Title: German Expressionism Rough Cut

So I hear you like German Expressionist films. You don't? Well then why are you here? Wait, you're being forced to watch the song. Well, maybe I can't get interested. The German Expressionist movement began, well, in Germany. During the golden age of the Weimar Republic.
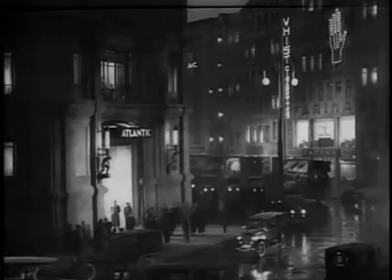[0:35]
Germany was recovering from the Great War, a war that they had lost and had put them into great depth.
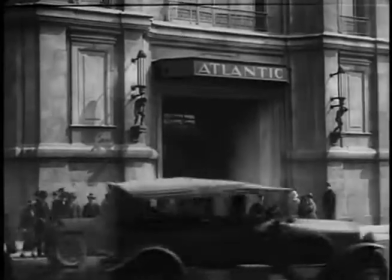[0:42]
But now, they were finally on their feet again. And with all this new prosperity came free time, and obviously, free time is film.
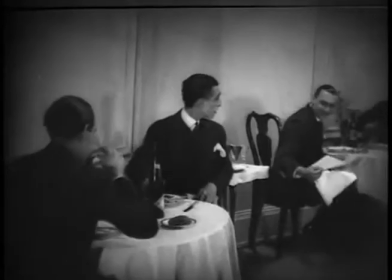[0:55]
German filmmaking began to question the fundamentals of film. From their questioning came a new genre of film, Expressionism.
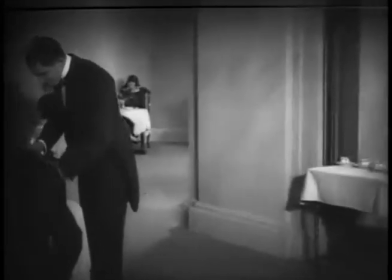[1:04]
Expressionism, as defined by David Hudson,
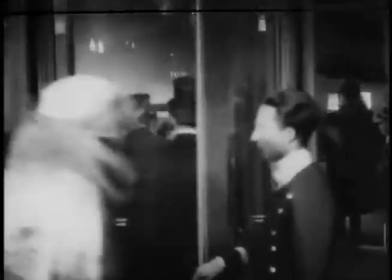[1:08]
is the style of film which uses lighting, set, and audio to visually display and highlight a character's emotions. It's amazing what you can do with proper lighting and set to express a character's emotions. But, I guess you really don't care because you're being forced to watch this. Well, I'm going to keep on talking it until you care.
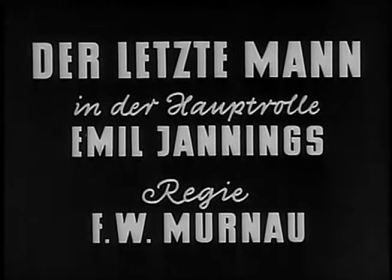[1:35]
For example, How Can Anybody Not Enjoy the Last Laugh? Made in 1924, it exemplifies the German Expressionist movement.
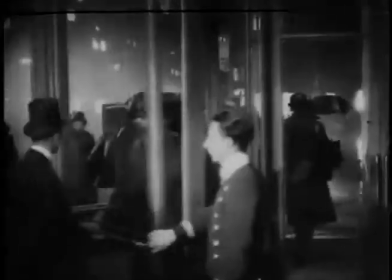[1:44]
It was directed by F.W. Bernat. It is one of my favorite films from this movement.
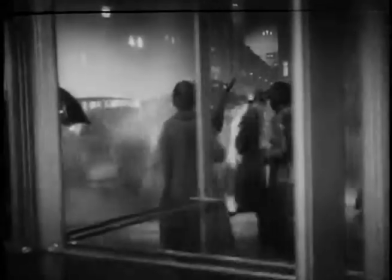[1:55]
The main character, played by Emil Janning, is a doorman at the Atlantic Hotel.
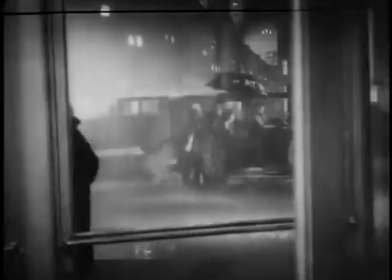[2:01]
He lives for his job. The doorman is happy, but something happens.
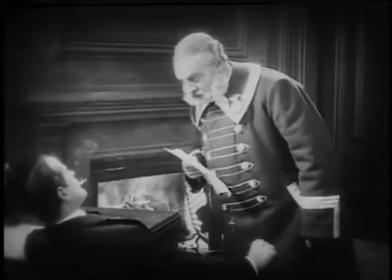[2:06]
One day, when he gets to work, he receives a letter. He has found out that he has been demoted to janitor.
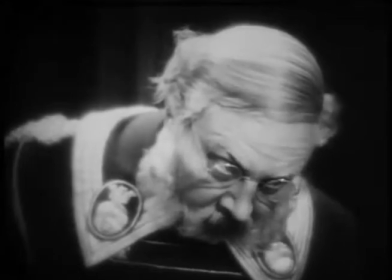[2:15]
This is where Expressionism comes in. Just in this one shot of his face, his sadness is shown in vivid detail.
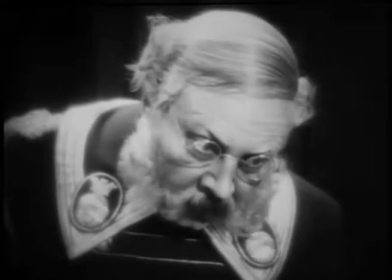[2:23]
The lighting and makeup bring out the tragedy in Janning's face.
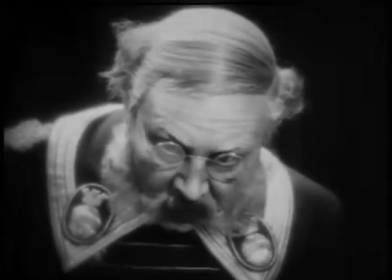Expressionist films focus on the mind, and use external factors to reveal a character's emotions to the audience. And now for a simple test.
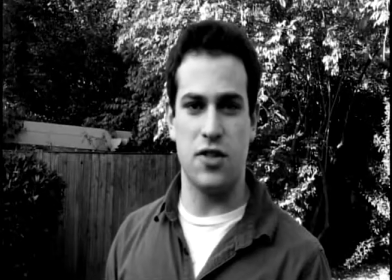[2:45]
I look sad, but without external factors, it can't resonate with you, the audience.
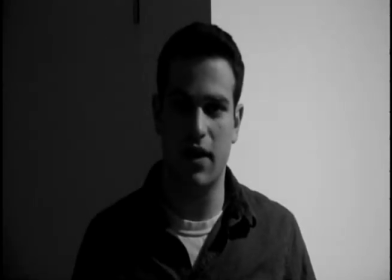[2:53]
Now I'm in a new setting, with new lighting, and my frown resonates that much more.
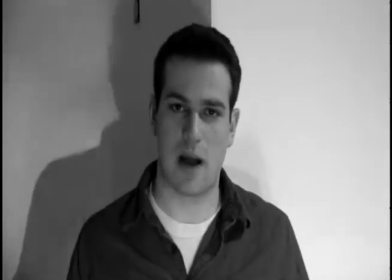[2:58]
You can tell I'm sad. Why am I sad? Because you don't care about German Expressionism, that's why.
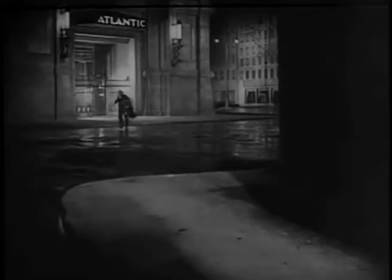[3:07]
The manipulation of the setting is used to show emotion as well. Notice how the wind pushes the doorman back to his hotel.
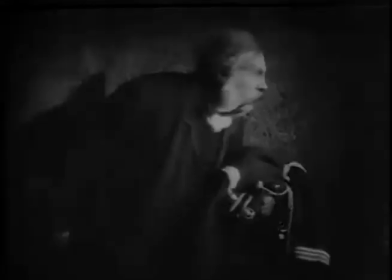[3:16]
His job. His love. But the hotel rejects him. Just watch.
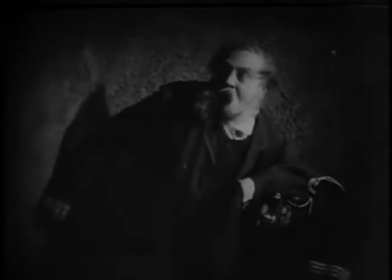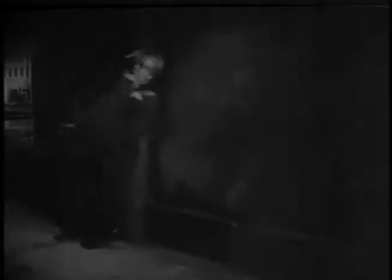So you're not interested yet? I bet you think this has nothing to do with movies today.
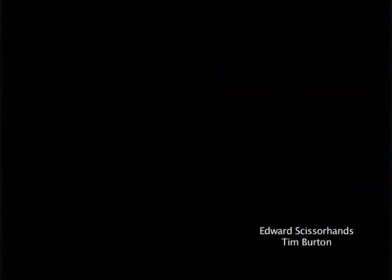[3:39]
Wrong! German Expressionism is everywhere, from Tim Burton to Alfred Hitchcock.
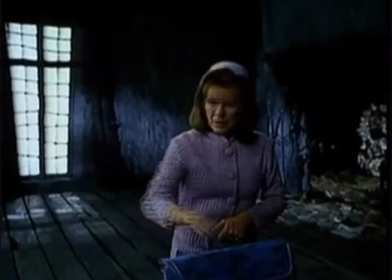[3:46]
The closest genre today that relates to 1920 German Expressionism is Film Noir.
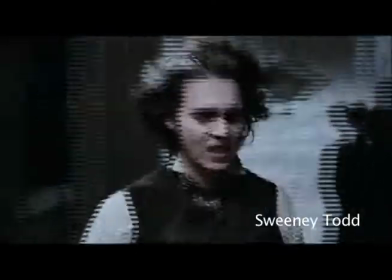[3:52]
Film Noir is a type of film that derives from the Expressionist movement and uses low-key lighting in addition to stylized sets.